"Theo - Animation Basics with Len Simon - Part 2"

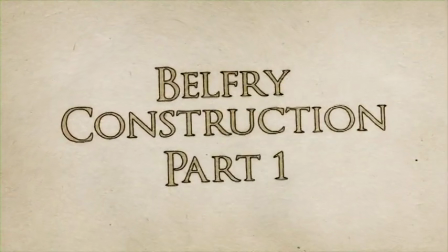(20:29)
Okay, so drawing Belfry, again, I'll find the cranium,
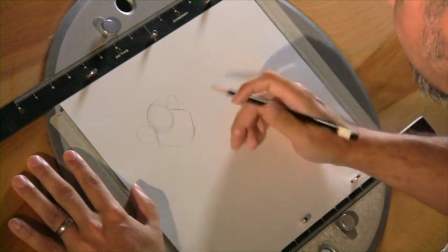(20:37)
his cheek area. Belfry is roughly 2.5 heads tall,
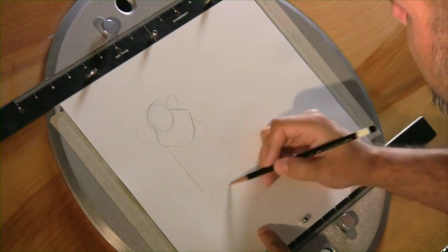(20:46)
so his feet are going to be roughly around here. And Belfry is a series of very simplistic shapes.
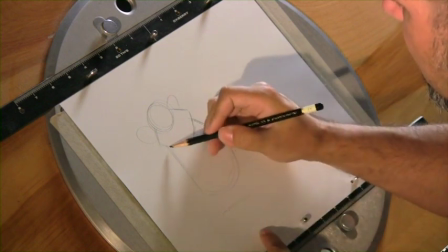(20:55)
When designing a character or constructing a character, I like to look at partially the design sense of that character. So in here, I'm looking for a curve on the front of his body,
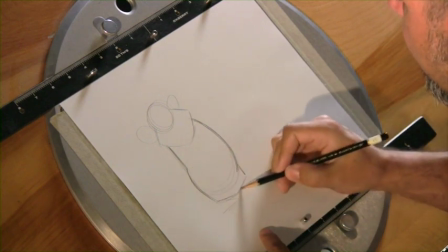(21:11)
straight for his back, curve for his bum, in essence, a straight for the bottom of his pants,
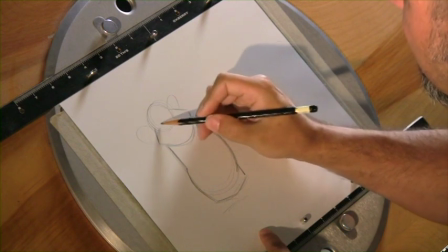(21:20)
curve for his jawline, construction line here,
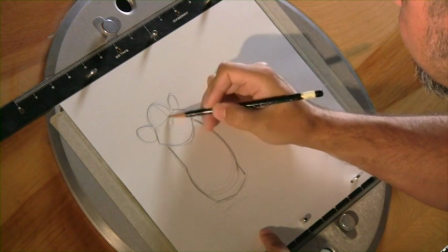(21:27)
straight, curve, and then we can round it off afterwards. The glasses, which sit on the eye line,
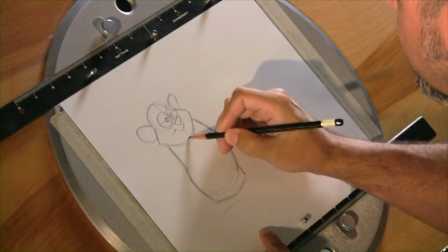(21:40)
his nose, mouth, which contours or sits on this plane.
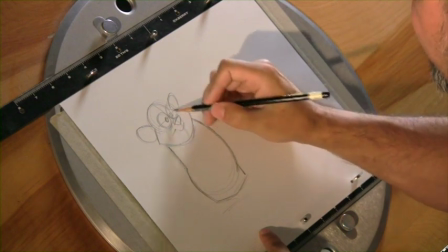(21:48)
Again, thinking about the cheek area as a three-dimensional plane.
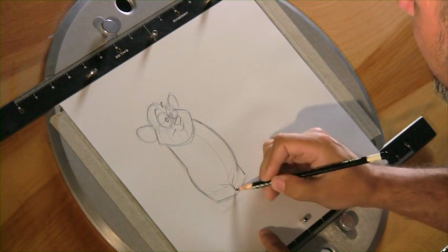(21:57)
Center line. Belfry sort of wears a cross between pants and shorts.
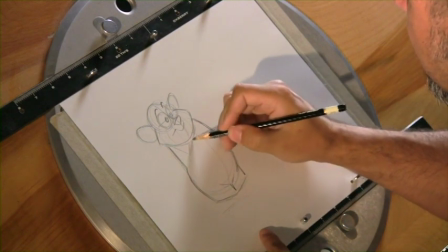(22:04)
And then from here, you have the collar, the bow tie.
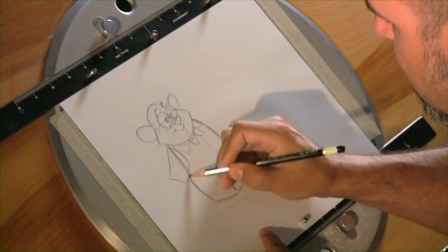(22:13)
Now, what I do for his arms is I try to keep his arms sort of pudgy.
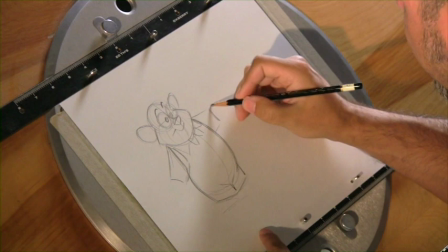(22:22)
The other thing I try to avoid is a thin wrist with a hand.
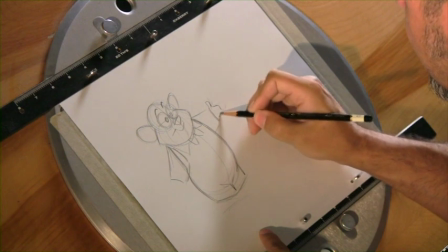(22:27)
I try to pudge up everything. So instead of showing a wrist, I actually just have the hands
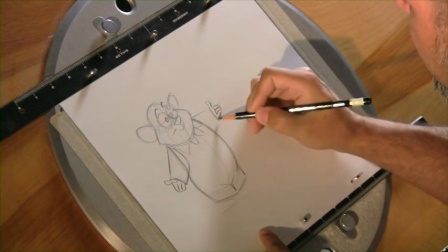(22:39)
coming out of those sleeves, so we get this feeling like these short stubby arms,
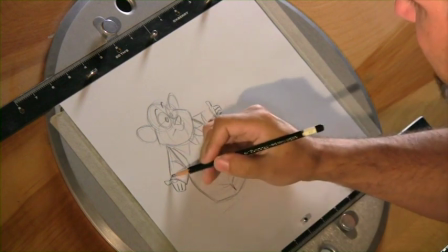(22:47)
and his hands are halfway in those sleeves.
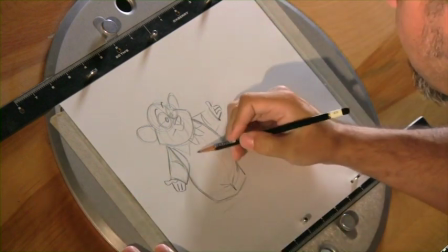(22:51)
It makes him a little bit more pudgy and cute, I think,
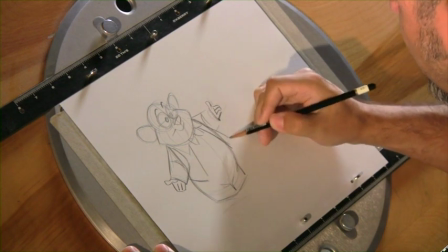(22:58)
and more childlike.
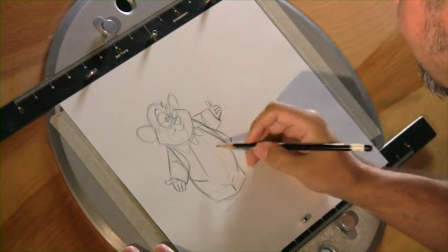(23:01)
Like his clothes are almost too big for him, or he has a hard time finding clothes that actually fit his body shape.
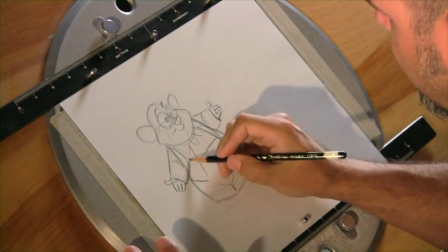(23:10)
And he's a mouse, so I guess it'd be hard to find clothes that fit your body shape anyway.
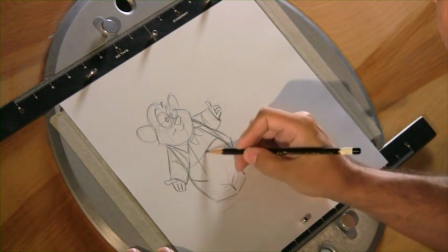(23:14)
So here I'm thinking about the contour of his body.
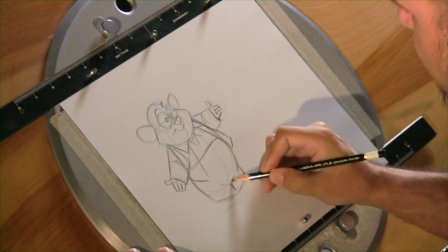(23:21)
So his pants are pulled up really high,
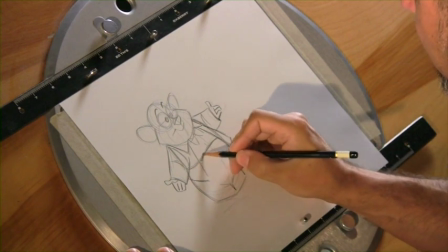(23:25)
but instead of just doing a line straight across, I'm actually looking for this figure 8 going through
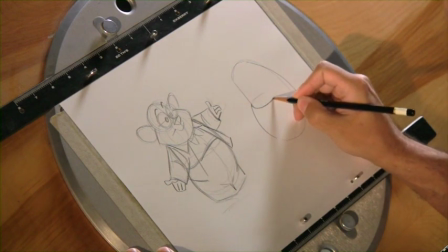(23:34)
his body. So if I were to draw a line through the body, this is the line that's facing us, and then drawing through, you're going to have this potato chip shape or a figure 8, which is giving you
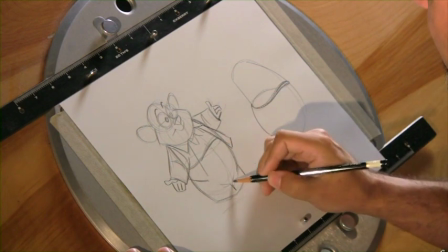(23:51)
the contour of his waist. And he's sort of like the Seven Dwarfs, where they have their pants pulled up really high.
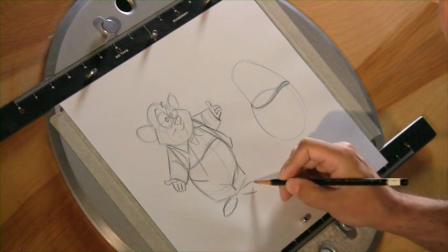(24:00)
And then his feet, to match his pudgy body, I guess I have these big feet tapering at the ankles.
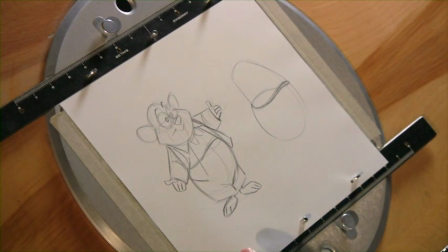(24:12)
Now, the fun thing about this construction is when he actually raises his foot,
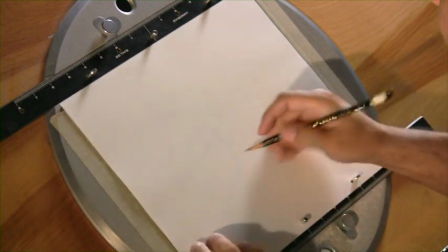(24:16)
you could do some fun things with the squash and stretch.
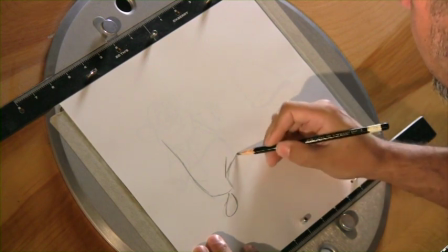(24:24)
So you can actually take those pant legs and gather them up.
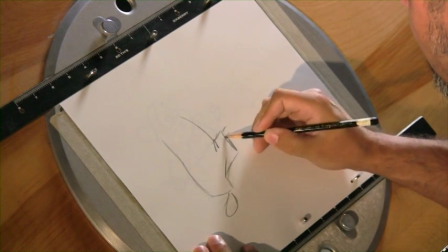(24:30)
We can get some wrinkles up here and actually show more of his ankle.